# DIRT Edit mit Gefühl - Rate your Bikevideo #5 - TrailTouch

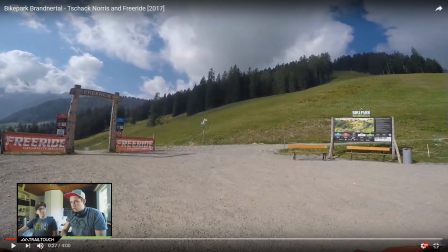Das baut einfach eine Stimmung auf, das baut eine Spannung auf, bevor es zum Fahrerischen losgeht. Hm. Das ist mal das Erste, dann geht's weiter.
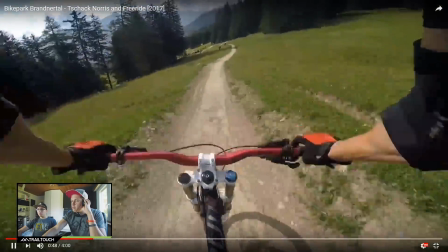Du fährst einfach direkt los und das Einzige, was am Drop passiert ist, es kommt ein neuer Cut.
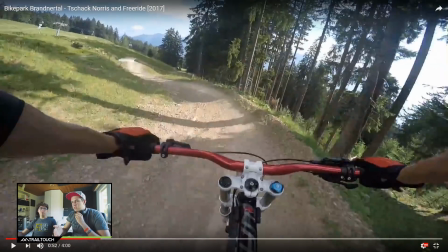Aber der neue Cut offenbart nichts Neues. Weder springst du einen 20 Meter Gap, übertrieben gesagt für die Leute, die keine Ironie verstehen. Ja. Du hast keinen Fahrer vor dir, der irgendwie abgeht. Du hast keinen Positionswechsel von der Kamera.
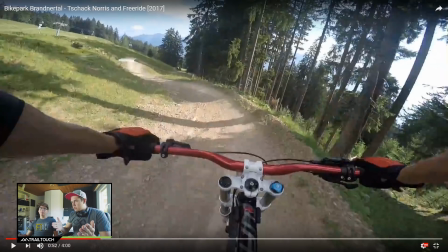Und das ist ganz wichtig bei GoPro-Clips. GoPro ist eine, habe ich schon mal gesagt bei einem Radio-Bike-Video, wo ich alleine mal aufgenommen habe, eine GoPro hat immer nur eine Brennweite. Ja. Das heißt, die einzige Abwechslung, die du reinbringen kannst, ist, du änderst die Position, zum Beispiel auf Brustklimm oder Helm.
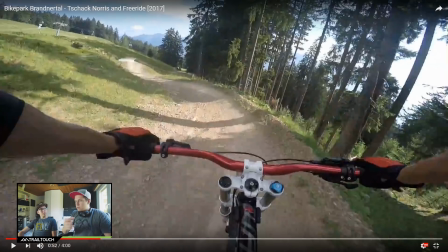Ja. Oder du hast einen Fahrer vor dir, oder du filmst von außen. Ja. Einfach irgendeine von den Sachen machen und nichts davon passiert. Das ist mal das Erste. Das heißt, es ist ganz schwierig, gerade bei Elektro-Songs, die immer einen krassen Drop haben, ganz schwierig, wenn dann nichts Neues passiert nach dem Drop.
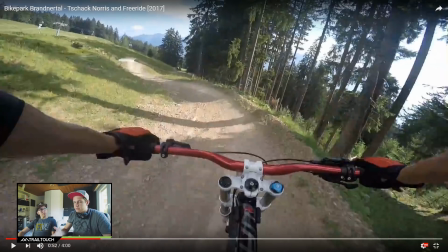Also nicht irgendwie, dass du ein bisschen schneller wirst, dass du eine krasse Kurve fährst. Also es passiert einfach nichts. Das kann ich als Tipp geben, das nächste Mal.
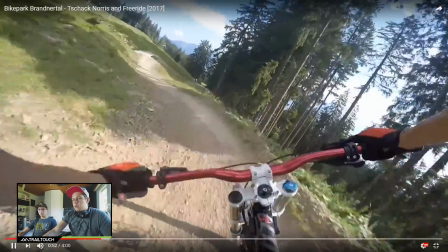Dann.
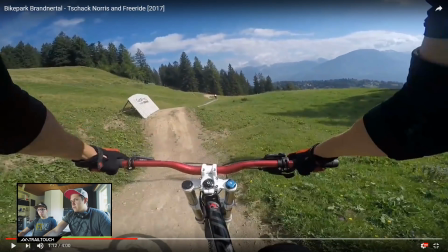Hier, wie der Eike schon gesagt hat, sind einfach so Sachen. Der Sprung zum Beispiel war nichts Besonderes. Hm. Du machst hier keinen krassen Trick oder so. Und der Song geht noch mehr ab, wie hier zu. Der Song hat gerade seinen Peak quasi, der geht komplett ab und du machst noch eine Slow-Mo draus. Das heißt, du machst das Gegenteil, was der Song eigentlich dir sagt.
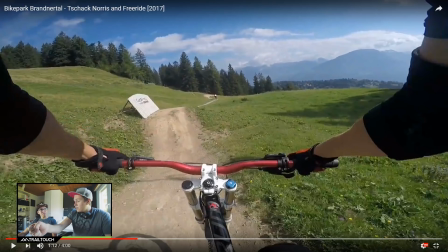Der Song sagt dir, jetzt gehst du aber mal richtig steil. Du machst aber das Gegenteil. Du wirst sogar noch langsamer. Ja. Du springst einen Sprung. Ein Sprung macht dich eh langsamer, weil du in der Luft langsamer wirst. Und du machst auch noch eine Slow-Mo rein. Du machst das Gegenteil, was der Song eigentlich vermitteln soll. Ja.
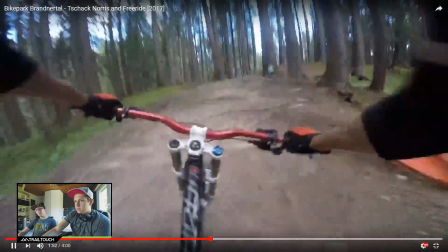Und dann hier mit der Chuck Norris.
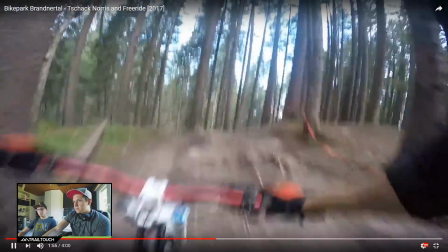Die Chuck Norris ist, glaube ich, hier die Haarstrecke hier. Da warst du ganz klar nicht schnell unterwegs.
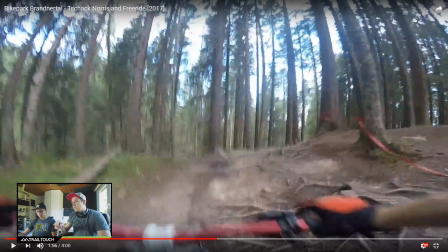Ja. Und wie gesagt, wir achten nicht auf Fahrerische, weil wir, ich weiß ja, weil die Strecke, die ist wirklich krass. Die ist hardcore. Die ist nur Wurzelteppiche. Ja. Gerade wenn es ein bisschen nass ist. Oh mein Gott, das ist ein hohes Niveau.
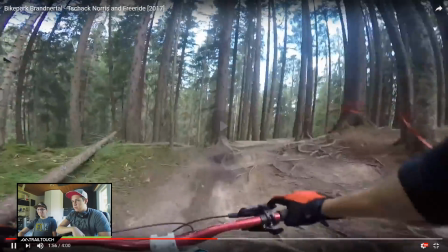Die Strecke ist sehr, sehr. Ist gerade ein schlimmer Freeze-Rail. Die Strecke ist sehr, sehr anspruchsvoll.
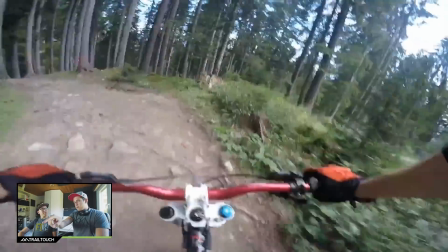Ja. Das weiß ich wirklich selbst. Aber wenn wir so runterfahren, also das ist wirklich nicht schnell, wie du gerade fährst.
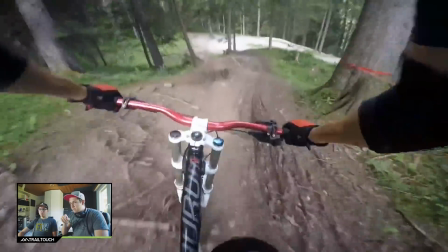Wenn wir so runterfahren, dann sind wir zugegebenermaßen, sind wir beide angepisst.
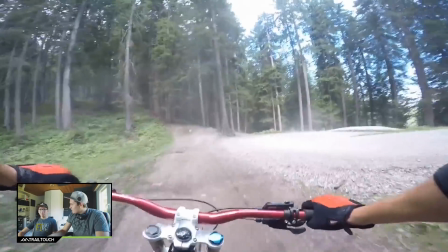Wir sagen, ach du Scheiße, was ist denn los mit uns? Warum sind wir denn so langsam? Ja. Aber wir sind so ehrlich zu uns selbst und sagen, nee, das laden wir nicht hoch.
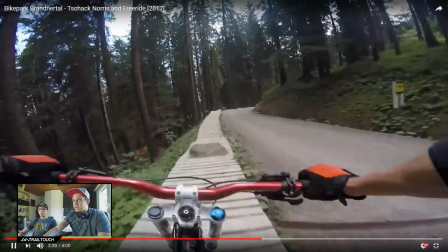Ja. Weil, das klingt jetzt richtig hart, aber das interessiert einfach keinen. Ja.
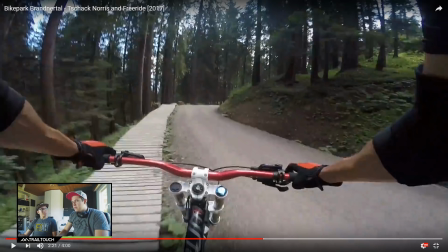Das will, interessiert einfach keinen. Ja. Wenn wir so rumgurken würden, so hart es auch klingt, dann ist es vielleicht cool für dich selbst, damit du siehst, wie bist du gefahren. Ja. Hast du Fehler gemacht, aber mittlerweile auf YouTube gibt es so viele gute Leute, die gut Rad fahren und es geht nicht darum, du musst der Schnellste sein, weil wir sind ein gutes Beispiel dafür.
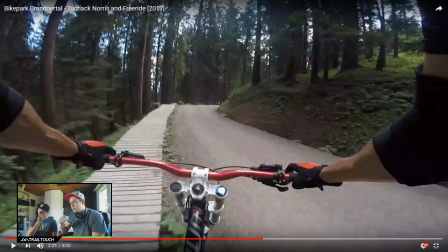Eike und ich sind nicht die besten Downhill-Fahrer, gar keinen Fall, aber wir bringen halt die Abwechslung rein in Videos. Wir machen verschiedene Positionen, schneiden zum Song, schneiden zum Beat, was weiß ich und dadurch wird ein Video auch ansehnlich. Uns schauen die Leute ganz sicher nicht, sind wir uns ganz sicher nicht wegen unserem Fahrtalent. Das kann ich mir nicht vorstellen. Ja. Wir bringen vielleicht ein gewisses Maß an Fahrtalent mit, damit es halt nicht wie rumgegurke aussieht oder sowas. Aber wir sind keine Backflip-Pros. Auf gar keinen Fall. Wir sind keine Dirtfahrer, die Slopestyle-Tricks können. Wir sind ja eigentlich auch absolute Joeys auf unserem Fahrrad. Eigentlich schon, ja. Aber dadurch, dass die Videos halt einigermaßen gut geschnitten sind bei uns, Arroganz aktiviert kurz, wird es halt ansehnlicher. Deswegen, schau einfach. Ich glaube, hättest du nur einen schon vor dir gefahren gehabt, ich weiß, vielleicht warst du alleine im Bikepark, ist immer schwierig zu sagen von unserer Position aus, wie deine Ausgangssituation war. Aber hättest du jemanden vor dir gehabt, wäre das Video bestimmt doppelt so interessant geworden. Ja. Ja, ansonsten hast du schon mal eine gute Songwahl getroffen, finde ich. Ja. Und, Ding, was mir auch gerade noch einfällt. Du kannst vielleicht mal ein bisschen die Brustklemme noch ein bisschen fester ziehen, weil die GoPro hat echt ein bisschen gewackelt und vibriert, aber. Oder halt ein Gimbal gönnen oder so. Ja.